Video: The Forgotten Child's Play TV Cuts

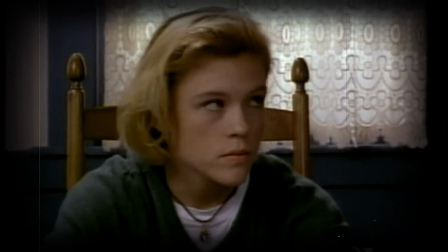This cut moment is literally just Kyle looking at Andy. Why was it cut? It adds nothing and loses nothing.
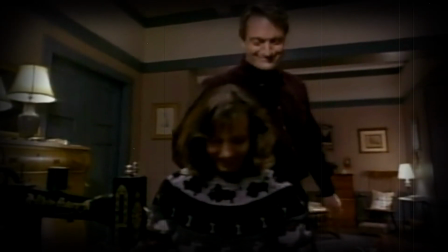It's fine. For this one, this is when I started to get really annoyed at the foster parent stuff.
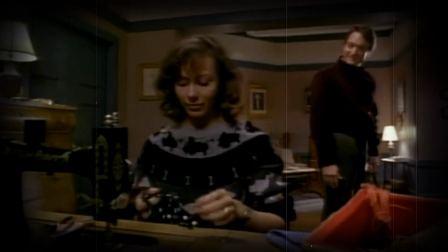This is a very sweet moment where Andy's foster parents are discussing them not being able to adopt a child,
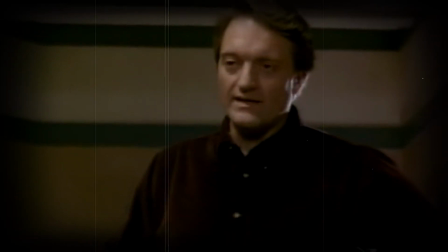as it is stated in the main movie they can't have kids naturally, because, you know, life sucks.
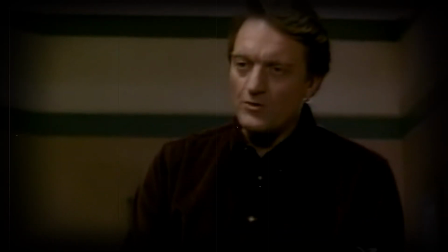So instead they foster kids to kind of like make Joanne feel better in a way,
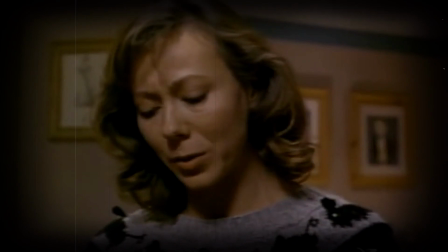to think that she's still helping out, and she's noticeably upset about this news but is still denying that she's upset,
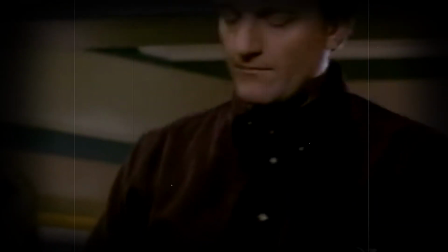and she focuses on how it makes her happy to see the changes she makes in other children's lives, even if they're not hers.
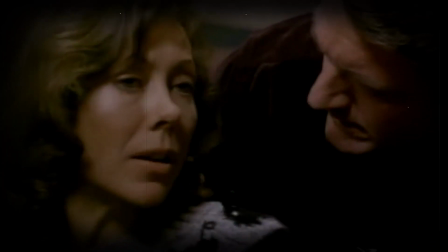It shows a great loving moment between the two, and it's a shame it was cut, but you know, timing is quite a long scene, but personally, I
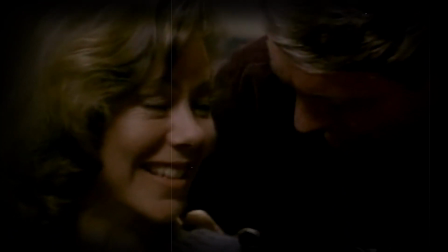think it's a really great scene, and they are two of the weakest characters in the films by miles,
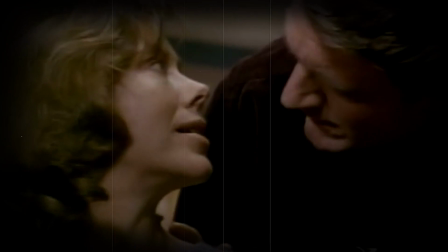and seeing how much more developed it could have been is a real disappointment, because the foster parents are my only real issue with Child's Play 2, I'll be honest.
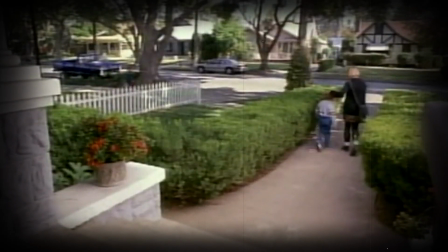Another foster parents scene, because fuck the foster parents, am I right?
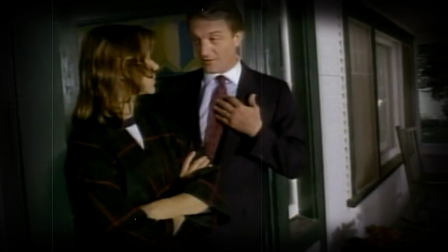Basically, as Andy and Kyle go to school, Andy's foster parents discuss sending Andy back to the crisis centre,
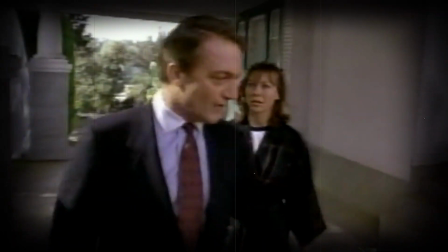with Joanne against it for Andy's mental health safety and all that kind of shit, but Phil wants to send him back since they haven't had a full night's sleep since he arrived,
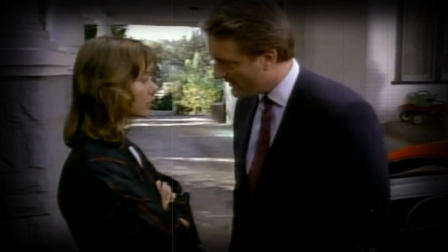and he's worried about his wife's mental health because of it. Eventually the two get kind of awkward after he brings that part up,
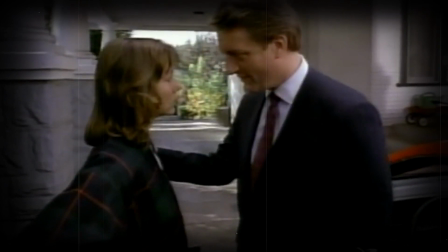and Joanne reluctantly agrees that they may need to send him back before we see that Chucky has escaped from the cellar.
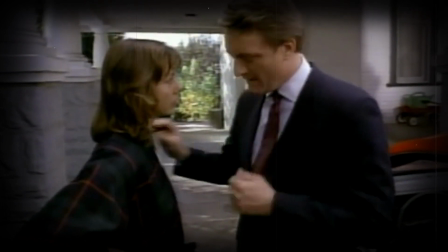Now honestly, it just doesn't register to me why this was cut.
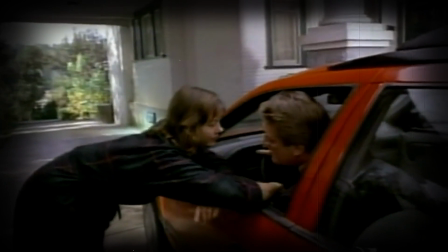It's another scene with the foster parents which helps develop them more as characters.
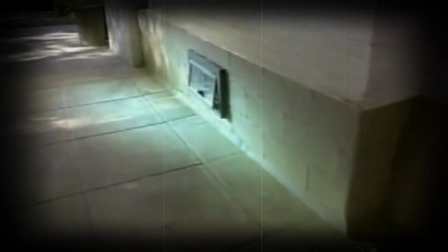I guess it could be for timing because it's about a minute long, but it's a good scene in all honesty, and removal of this is another stupid one which kind of annoys me.
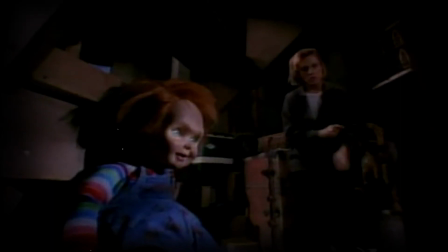Haha, the foster parents are dead. The editor is probably happy by this point.
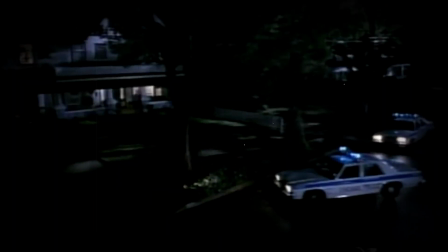So as the police take Phil's body away, we see Kyle take Chucky from the basement before she throws him in the trash in the final film.
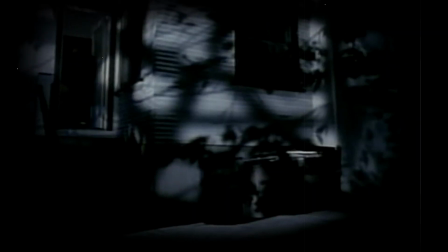It wasn't needed, timing, etc, blah blah blah.
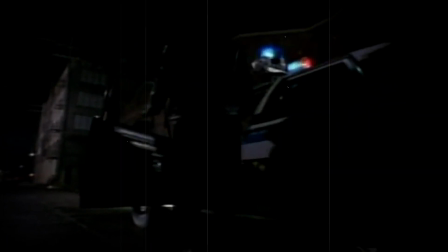After Kyle and Chucky are left by the police officer, we see a semi-truck go past to give us an establishing shot of the crisis centre.
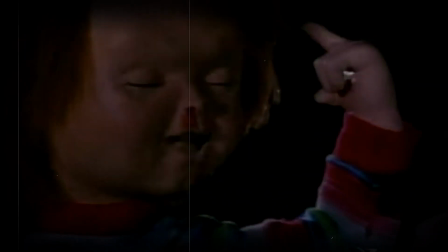Also another one, slightly, where Kyle looks at the centre before crashing the car.
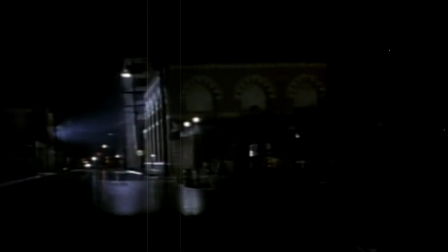It's for timing, they're about 10 seconds long, they're not needed, and they don't really do much.
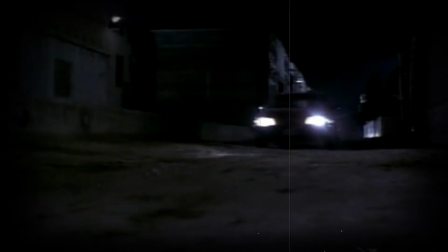There's a small extra scene where Kyle is chasing the newspaper van, where she loses him for a second, and that's kind of it.
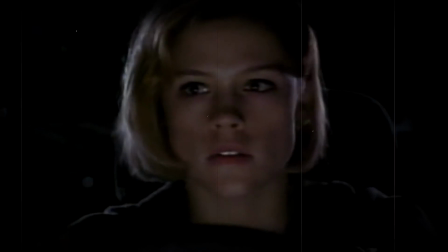And there's also an additional one where Chucky doesn't swear in the back of the van. This is obviously timing, etc.
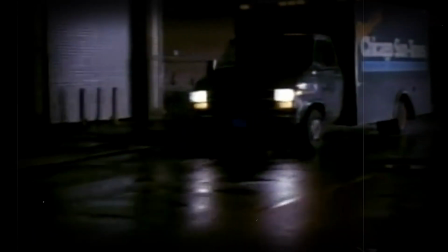But for this swearing thing, it's most likely due to TV censorship when it comes to swearing, because I know American networks especially,
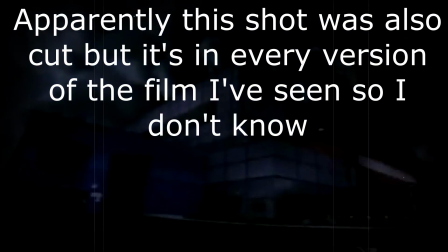swearing is evil, but blood and gore, that is completely acceptable.
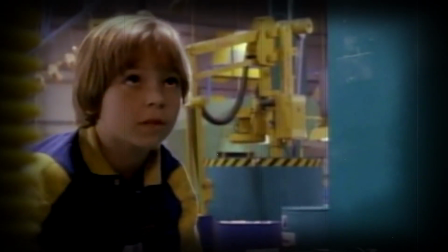For this part, there's an extra moment when Andy and Kyle are going through the factory, where we see that Andy is hesitant to go under the eye machine thing, but when Kyle motivates him,
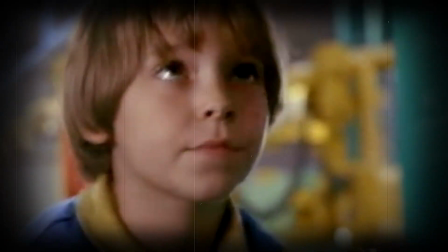he trusts her and goes under it. Obviously timing not needed, but I think it's a sweet moment, it shows how strong their bond is getting, and I quite like it.
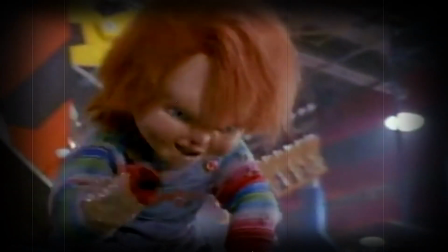I'm sad it was cut. Similar to the other bit of censorship, Kyle says playtime's over when Chucky gets put into the machine to get ripped apart,
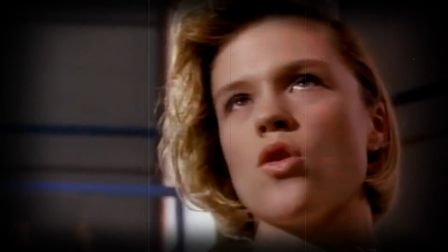instead of swearing at him, because, you know, American censorship, I don't think there was any other reason.
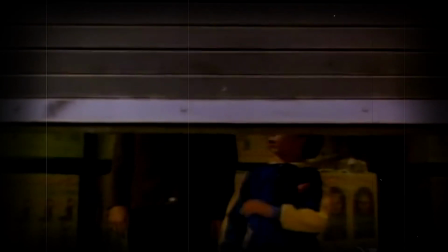And last, and sort of least for Child's Play 2, a sort of alternative ending,
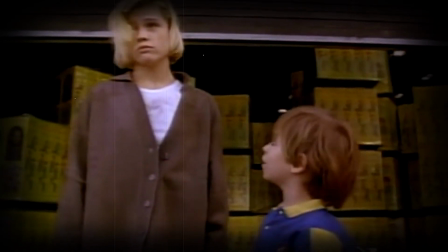where we see Kyle and Andy leaving the good guy factory, with Kyle saying that they're going home, to which Andy asks which home.
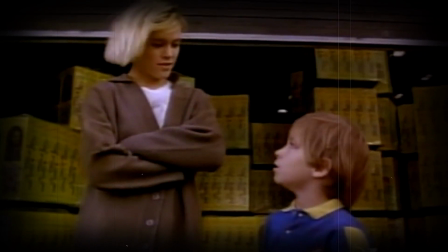And Kyle doesn't know, but jokes that she's stuck with him in a very sweet bonding moment,
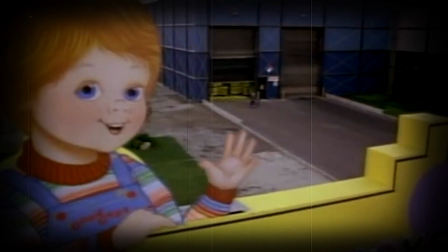followed by Chucky's face being seen in the valve of the molten plastic, smiling as his head is recreated.
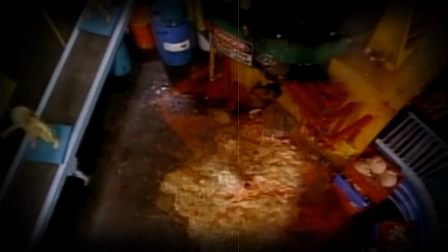Now, both these were probably cut for time and because they wanted to leave it any more ambiguous to Child's Play 3, which is fair enough,
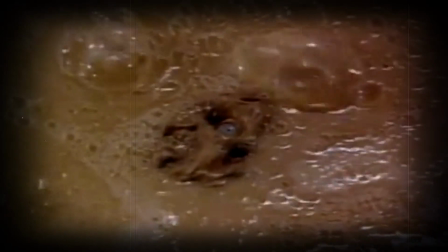but I am not joking here, my DVD copy has the Kyle and Andy after they leave the factory ending.
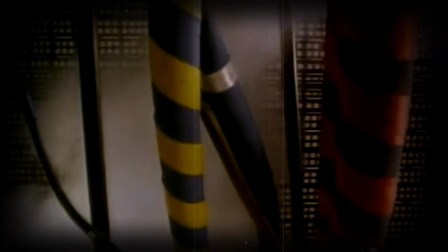I don't know if they've added it to some British versions or something, but I swear to God, my DVD has this.